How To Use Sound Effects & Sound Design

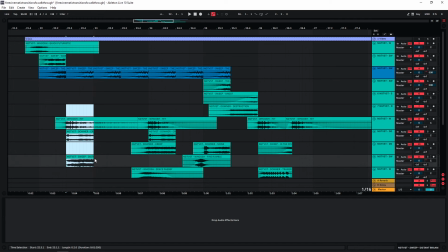(4:07)
This sound is a lot longer but if you look down here then you can see that i have three new sounds playing here at the same time and
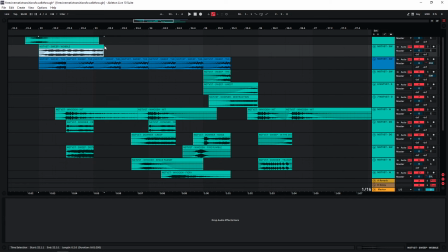(4:14)
these sounds down here already fill out pretty much the entire frequency spectrum this sound also playing at the same time is probably not really going to give any additional value to this and it's just going to increase the amount of energy in the low end which i don't want in this case because i
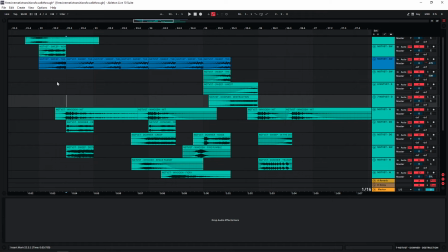(4:27)
have a lot of low and heavy elements playing already and so the idea is to give each sound its own space and you kind of have to prioritize the sounds essentially just decide which ones are the main sounds at a certain moment and then make sure that they can shine
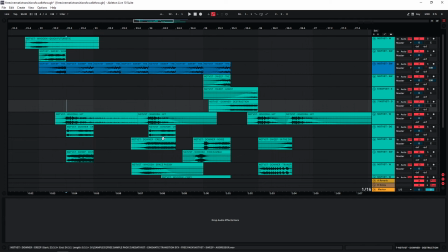(4:41)
essentially and cut out any unnecessary sounds and this is also why you can see a lot of hard cuts here the one way i do this is
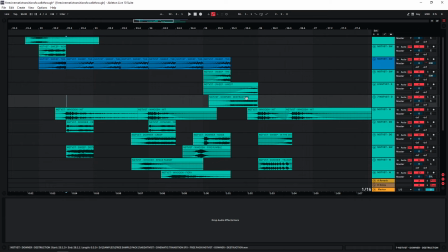(4:49)
obviously just to cut the sounds and the other way i'd like to do this is by just using fade-ins so
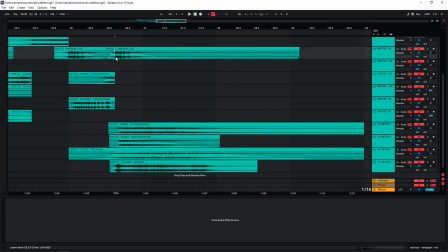(4:54)
for example down here as you can see i have a lot of sounds playing at the same time but
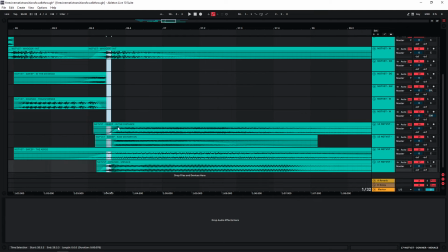(5:02)
if you look at this line where the whooshit is playing you can see that i have used fade-ins on these sounds to make sure that we actually give this initial hit all the space it needs and it's pretty much just layered with this boom sound down here so
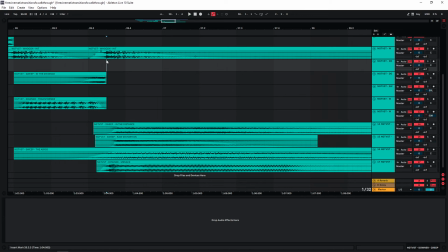(5:20)
these two sounds because they're quite full sounds they come in just a bit later this just frees up all the space that these two
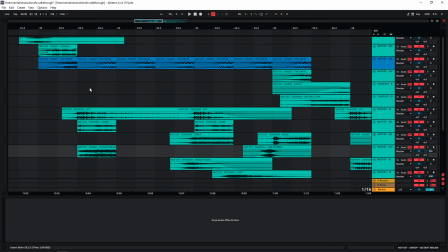(5:27)
impacts need also one important thing to keep in mind if you're doing these hard cuts that i'm doing here a lot you can see that i'm using very short
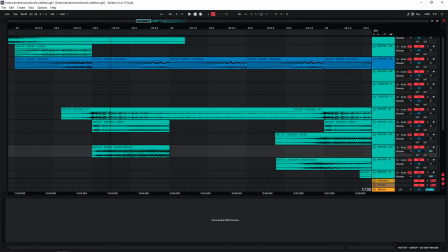(5:34)
fade outs on most of these samples and this is to avoid unnecessary clicks that you can easily get so for instance here without the small fade out so the fade out itself can be extremely short doesn't even have to be audible but it's going to help you to avoid these clicks so the
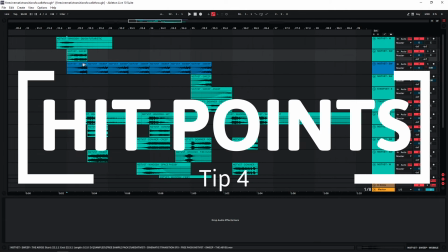(5:51)
next tip or technique is kind of related to this and another reason why i do these hard cuts all the time is because i want to create
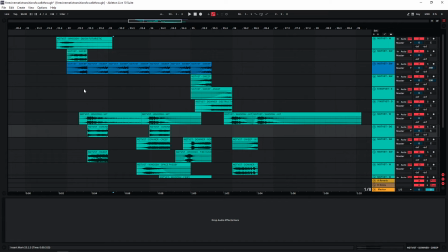(5:57)
hit points to make it really easy to cut the video to the sound effects because the way i usually do this i create the track first and then I cut the video to it. When I'm creating these types of tracks I keep in mind that it needs to be very obvious for an editor where to place the next image and you
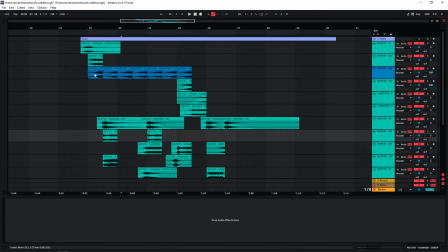(6:13)
should make it as easy as possible for someone who cuts a video to this and give them very obvious clear hit points where they can
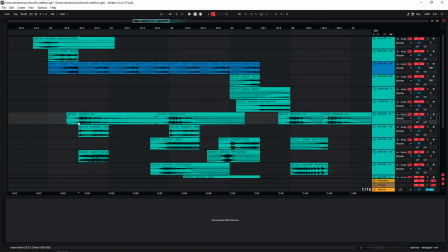(6:20)
cut to a new image if they want to. That's why it's also important to give certain hits their own space so they can really stand out. If you have too many elements competing with each other at the same time you're gonna blur out the hit point and you're gonna reduce the effect of the
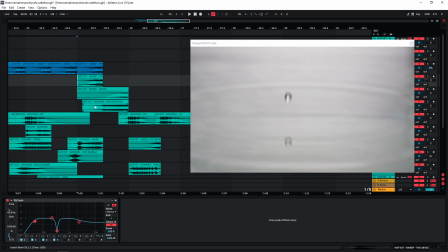(6:35)
hit point essentially especially at the end here you can see how i use various impact sounds and transition sounds to cut to new images very quickly so in this short ending section i have a downer down here as my first hit point to cut to a new image then i
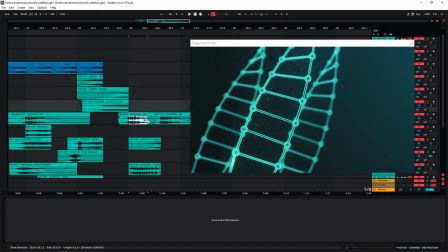(6:49)
have another downer up here for the next image then the woo sheet here for the third image and then for the last image i have this whoosh sheet
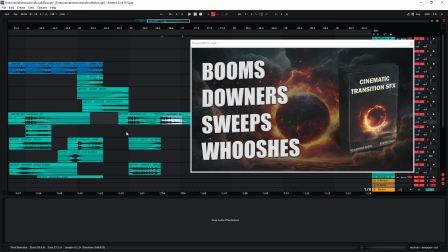(6:57)
again.
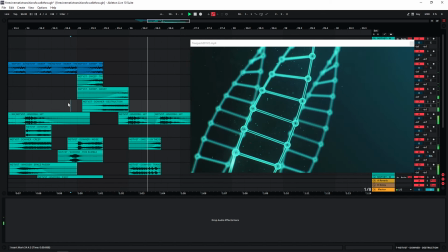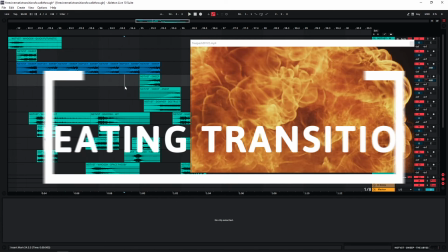(7:05)
So the next tip is that you can easily create transition sounds just using fade-ins.
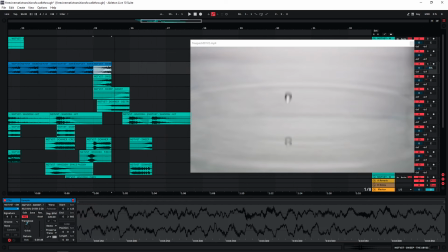(7:10)
Again as you can see I do this all the time here.
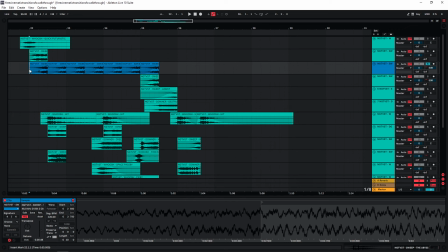(7:12)
So for example this one as I showed you before this is just a really long sample but using just a fade-in I can create a very simple transition sound with this. And since I've been talking about the hit points before you can see that usually if there is a hit point I have some kind of transition leading into it.
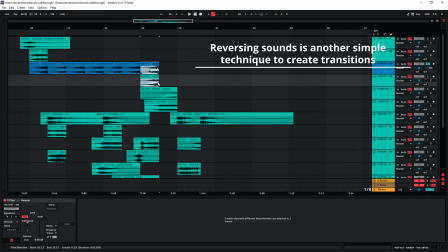(7:28)
Like for example this one here here we have essentially two whooshes leading into this hit point and up here for example you also have two of these
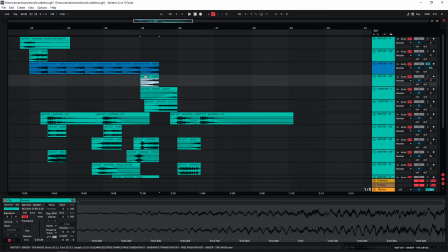(7:36)
simple transitions leading into the next hit point again very simple tip but you can combine all of these together you can pitch the sounds use only a small portion like i did here and then just use a fade in and create a transition sound with it another important one to give your
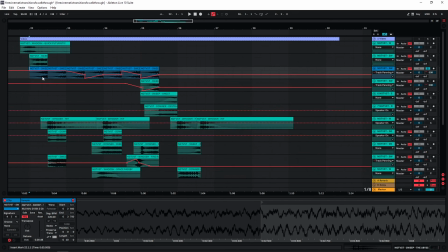(7:51)
sound effects a bit more movement and make it more interesting to the listener is to use pan automation which again is something that's very simple but can
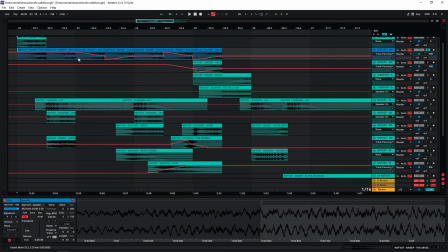(7:58)
be incredibly powerful. So now with the automations activated you can see that I have a few automations on these tracks and these are all just to have sounds pan from left to right or have sounds pan from left or right to the center.